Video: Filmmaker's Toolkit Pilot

Filmmaker's Toolkit, scene one, take one. To tell their stories, filmmakers have a secret set of tools, special methods that, if done properly, are never even noticed by the audience. In this series, we're going to open up the Filmmaker's Toolkit and examine some of these tools so that we can learn how to use them in our own filmmaking. I'm Aaron Nalder, and this is Filmmaker's Toolkit.
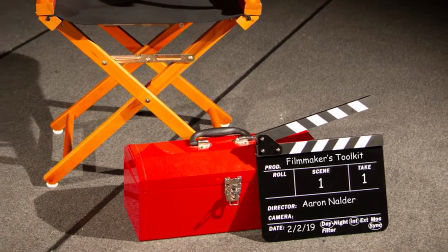This week, we're looking at the dolly zoom effect. The dolly zoom is an in-camera effect popularized by Alfred Hitchcock in the 1958 film Vertigo.
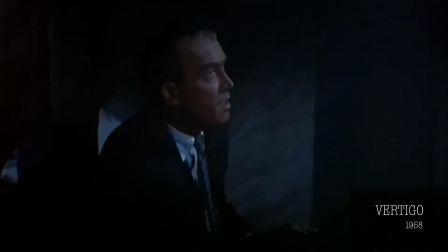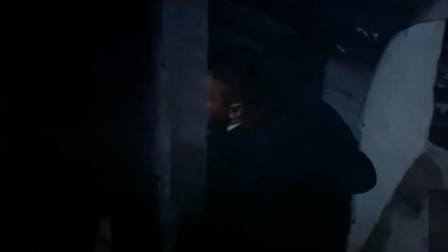Hitchcock used the dolly zoom to show the audience what the character was feeling, not just what he was seeing. It's the filmmaking equivalent of the writing advice, show, don't tell.
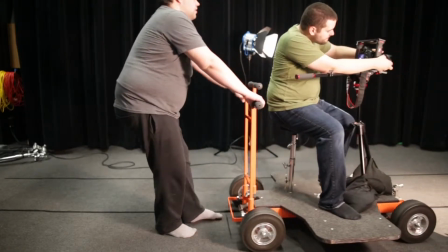The effect is achieved by combining a dolly out, or a physical movement of the camera away from the subject,
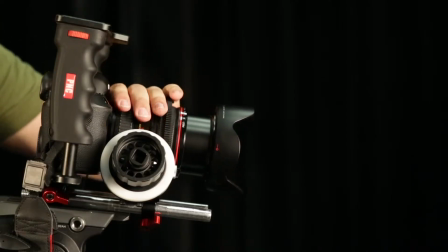and a zoom in, or an optical movement of the camera in, or vice versa.
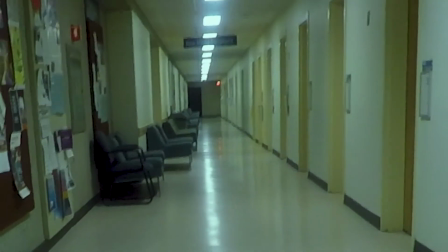The result is that objects in the background appear to change in an uncanny way, relative to those in the foreground. Simply put, the background moves and the foreground stays the same.
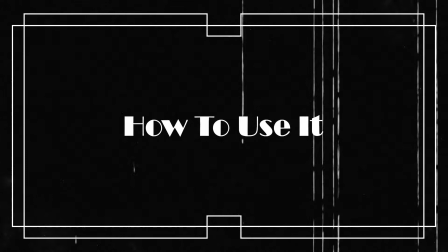This effect can be used in all kinds of creative ways. It can illustrate a psychological state of mind.
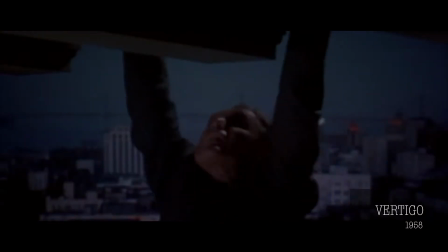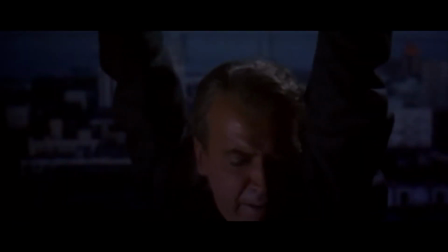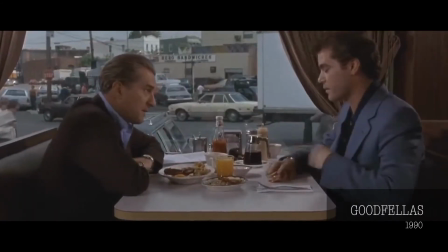He took the booth near the window so he could see everyone who drove up to the restaurant.
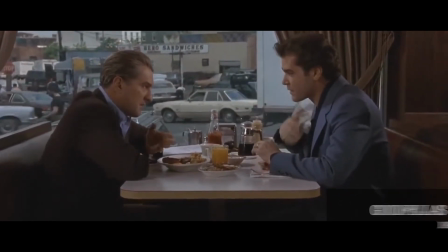He wanted to make sure I wasn't tailed. He was jumpy. He hadn't touched a thing.
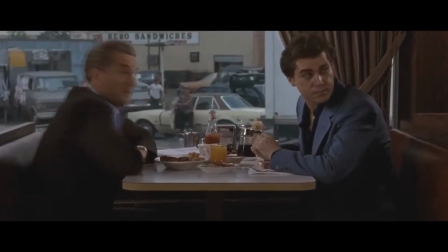On the surface, of course, everything was supposed to be fine.
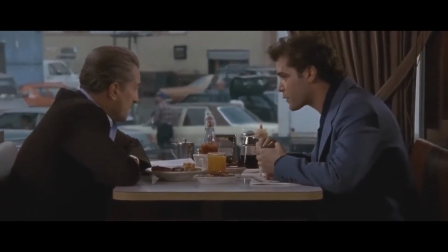We were supposed to be discussing my case, but I had the feeling Jimmy was trying to sense whether I was going to rat him out to save my neck.
It can indicate the presence of the supernatural.
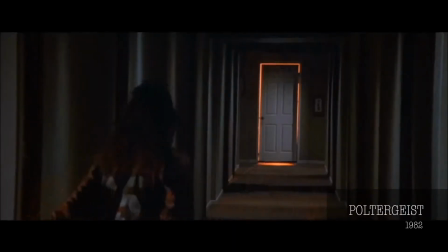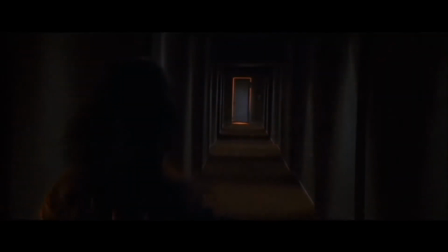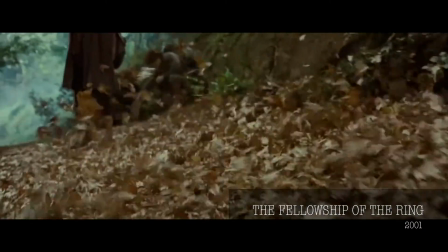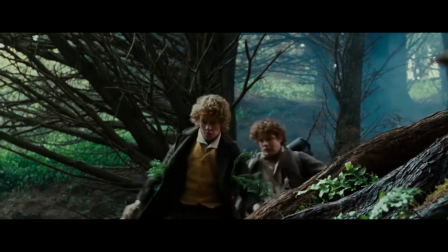Get off the road! Quick!
Or it can demonstrate a moment of realization.
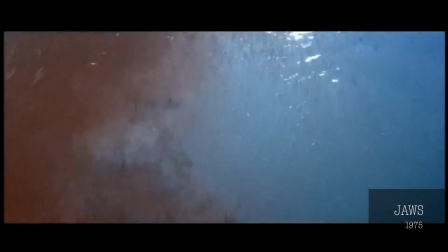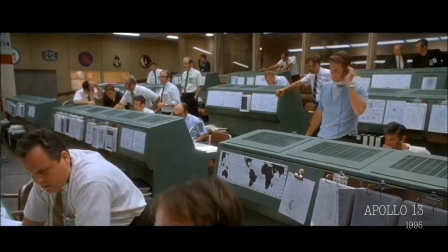We are venting something out into space. I can see it outside of window 1 right now.
The possibilities for this shot are only limited by your creativity. You may be wondering, how do I actually shoot this? What are the steps? First things first, location.
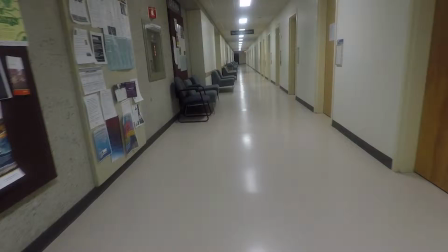Because this shot is all about the relationship between objects, choose a location that has things in the fore, mid, and background.
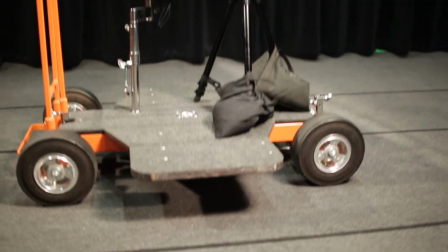As for gear, a professional shoot uses a dolly, or a specialized camera cart, and an electronically controlled zoom lens. But you don't need any of that. You can use a regular zoom lens and an office wheelie chair and still get some really great results.
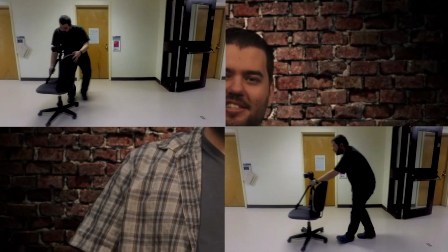And don't just do it once. Shoot several takes. That way, you can choose the best one to use in your movie. You can even do this with a GoPro or a drone. Shoot the footage in 4K if you can, and then do your camera movement as smoothly as possible. Then in post-production, digitally zoom in so that the subject doesn't appear to move at all. Export to 1080p, and voila! You have an awesome shot to use in your movie. Here's what I came up with.
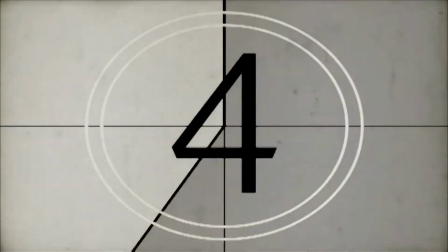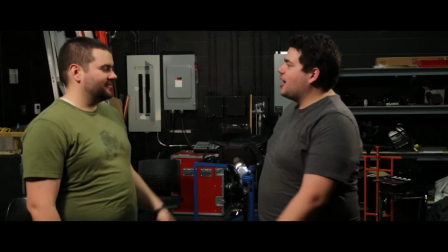Oh, hey, bud, how you doing? How's the wife? Not too bad. How are you?